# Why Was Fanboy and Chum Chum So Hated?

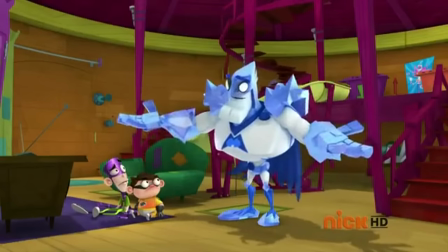[8:07]
For example, there's this episode in Season 2 where Man-Arctica comes over, but for whatever reason, Fanboy and Chum Chum don't recognize him,
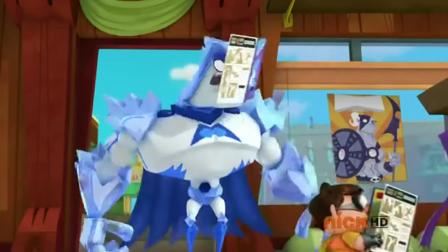[8:13]
so we spanned the entire episode with him trying to convince the two that he's the real superhero they love so much.
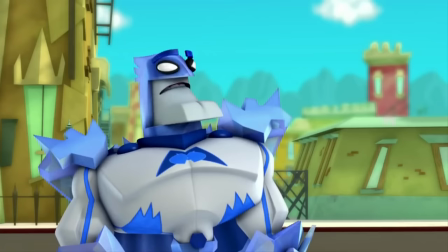[8:18]
The biggest issue here is, of course, they've met him before. Multiple times.
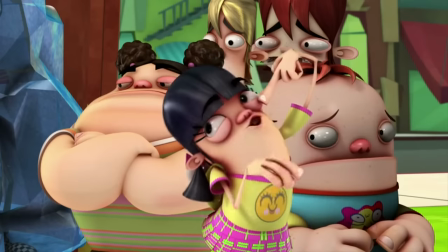[8:24]
In any other show, you could have just written a different superhero for them not to recognize,
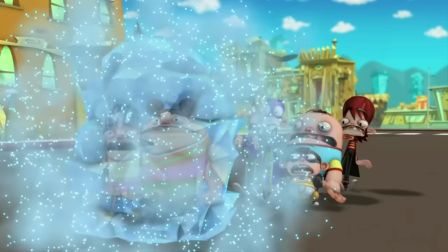[8:29]
But because that results in a whole new character needing to be designed, modeled, and rigged, it just makes more sense for them to use the one superhero character they already have,
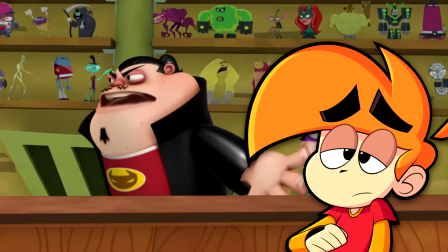[8:36]
and hope people don't care about this weird lack of continuity. But I guess look at me, sitting here talking about the continuity of Fanboy and Chum Chum, so I suppose I'm the loser here, aren't I?
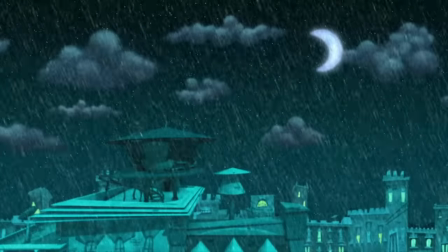[8:46]
Like I was saying before, though, after that rough patch in Season 1, it really does start to pick up in quality.
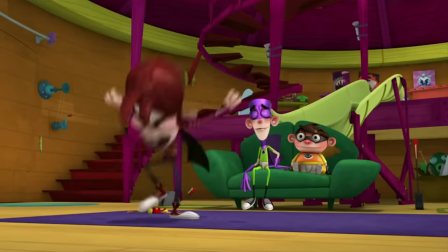[8:51]
Not drastically or anything, but you can feel the writers starting to get into their groove when working with these characters.
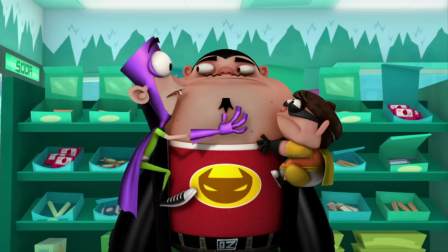[8:56]
They've really made their own little world here and are confident to just throw in side characters randomly for a joke or two, like their own little Springfield in a way.
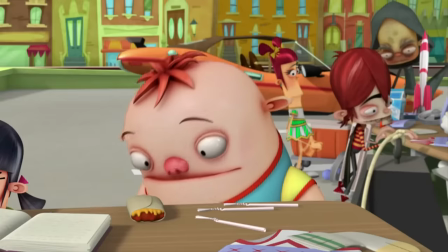[9:03]
The show works better in my opinion when there are loads of different characters at play.
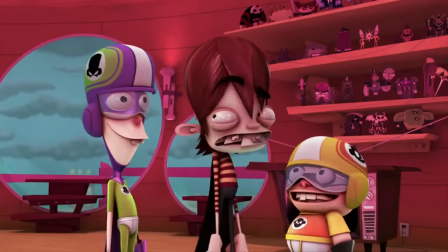[9:07]
Because Fanboy and Chum Chum are so one-note and honestly interchangeable with each other, it makes episodes where it's just the two of them bumming around their empty house rather uninteresting.
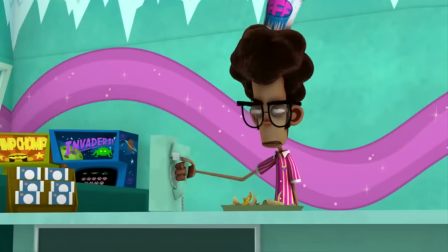[9:15]
But when you put them in this quirky little world, I do think it becomes more entertaining. One thing I certainly have to praise the show for are the visuals.
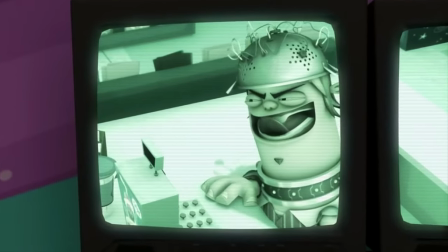[9:23]
For 2009, I think the staff working on this series deserve major props for the animation and design.
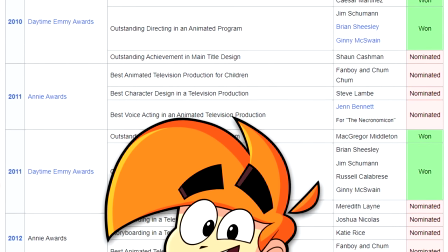[9:28]
Props which they were given, by the way. Got five Emmys, a lot of which were for the animation itself.
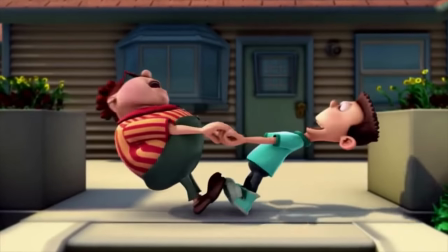[9:32]
I mean, just look at something like Planet Sheen, which somehow released after Fanboy and Chum Chum.
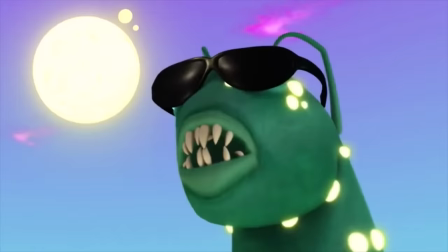[9:37]
Comparatively, it looks way more ugly and stiff, while Fanboy, still being ugly,
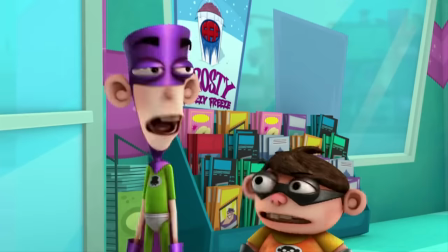[9:42]
definitely feels more intentional, while the more technical aspects of its visuals are really a marvel to look at for the time.
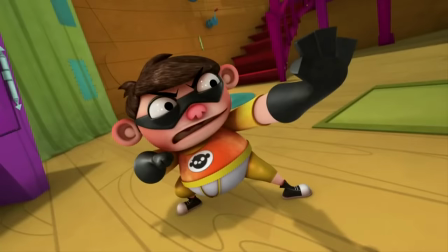[9:48]
It was the first time as a kid where I was watching a CGI cartoon and was blown away at how well it was able to match the same principles used in 2D, with exaggerated posing and expressions.
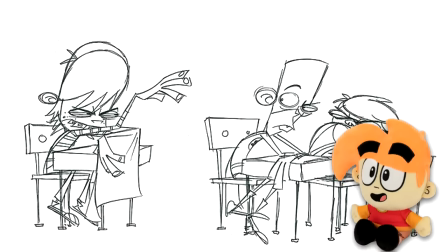[9:58]
You can really see the animators trying to get as close to the 2D concept art and storyboards as possible.
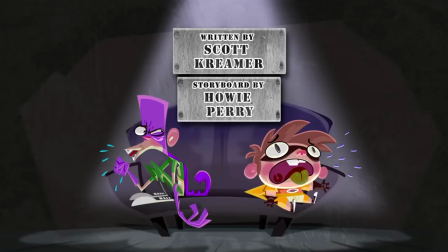[10:02]
When I was younger, I always loved seeing the title cards for new episodes, as I find it really neat getting to see the characters in 2D.
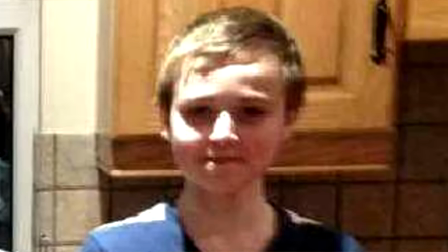[10:08]
But honestly, looking at it now without my strange 8-year-old stigma against CGI animation, I think I prefer the way the show looks in 3D better.
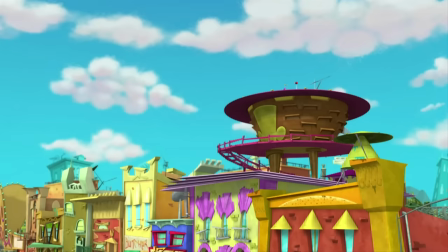[10:17]
The backgrounds, especially. feeling like a direct translation of old UPA backgrounds in a three-dimensional space,
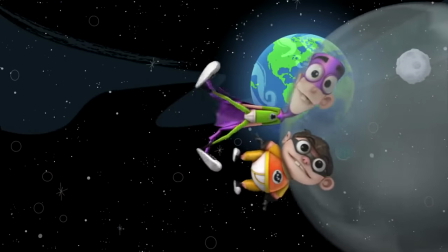[10:23]
many just being simple, basic ships with the textures doing a lot of the heavy lifting, relying on only a few colors each,
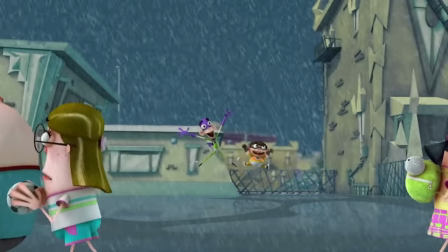[10:29]
many of the backgrounds just being 2D images in general. Being a CGI series, you can feel how limited the writers are and what material they can work with.
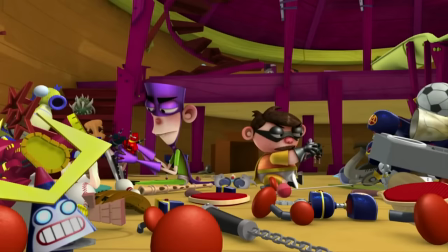[10:36]
I think that is why so many episodes are just fanboy and chum-chum finding stuff to do around their house.
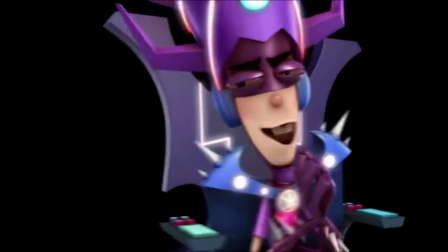[10:41]
But every now and then, they push it to an extreme that you can tell they're receiving all their budget for, for,
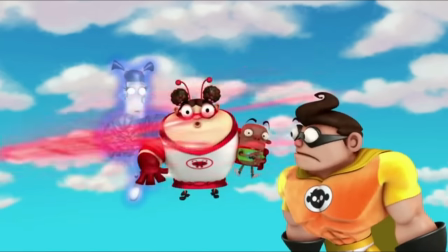[10:46]
like the final episode where most of the characters had to be given entirely new rigs to fit the superhero gimmick they were going for. You're so used to seeing the same 8 characters in 4 locations, though when you spot something new it's like a nice little treat, you know?
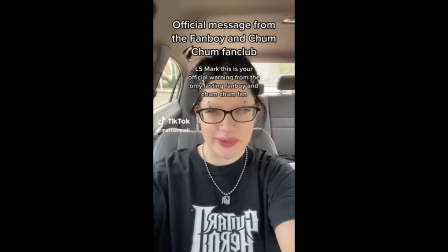[10:58] L.S. Mark, this is your official warning from the only lasting fanboy and chum chum fan.
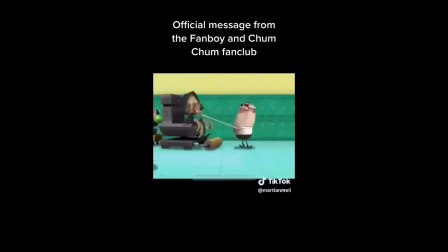[11:03] Riddle me this, would a bad show make this clip? I love the smell of cream pies and the face in the morning.
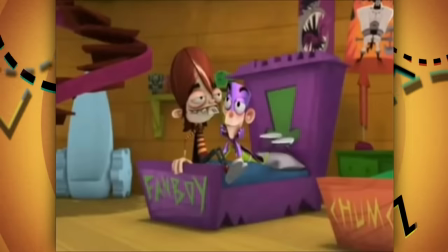[11:10]
I think the way cartoons were discussed in the early 2010s have had a major ripple effect in the way we talk about them nigh. I mean, how many times in this series have I shown years-old footage of folks talking about these shows like they just shot their dog?
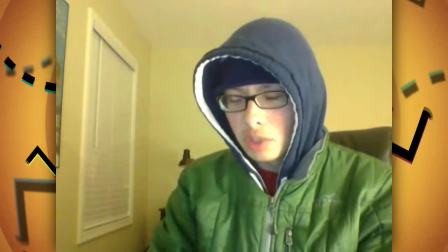[11:21] That's all there is to say for this rant on fanboy and chum-chum or fanboy and cum-cum, whatever one wants to call it.
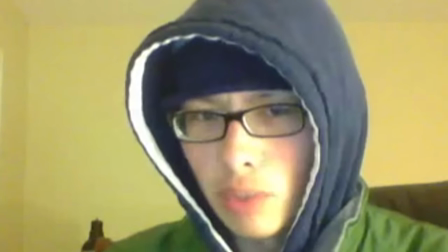[11:27] There's like two more names that one can come up for this show.
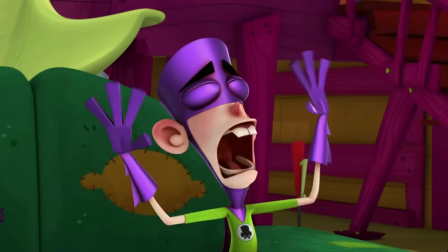[11:30]
People were so vitriolic towards any new series that Kia might, though it's just trying to be dumb and stupid fun, mainly after the rise of such shows as Adventure Time and Steven Universe.
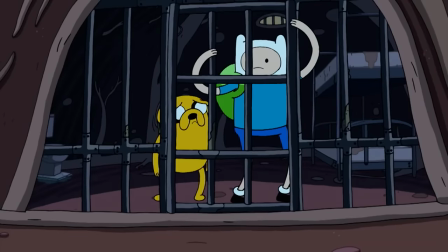[11:39]
Funny story, actually. Nickelodeon, among other shows, had the opportunity to pick up Adventure Time for themselves, but instead chose Fanboy and Chum Chum.
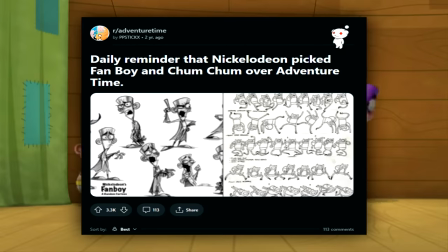[11:48]
A decision most looked back on and mocked Nick for given how much of a global phenomenon that series eventually became,
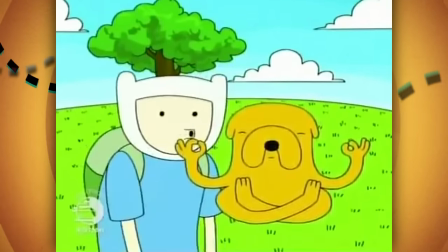[11:53]
but I think that we're forgetting Adventure Time's pilot and Adventure Time the show are pretty different.
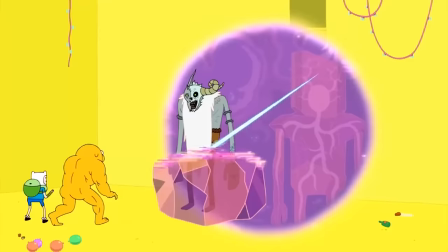[11:59]
And those changes came along while working under Cartoon Network, who had a wide variety of vastly different series under their belt.
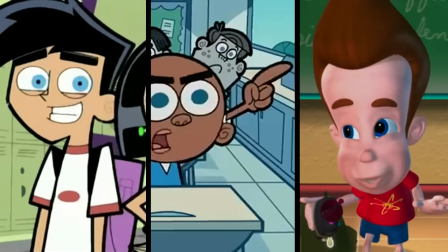[12:06]
Nickelodeon, in contrast, mainly focused on the same thing over and over again. Dumb, wacky comedies with a generally grinded tone. It's not a bad thing, of course.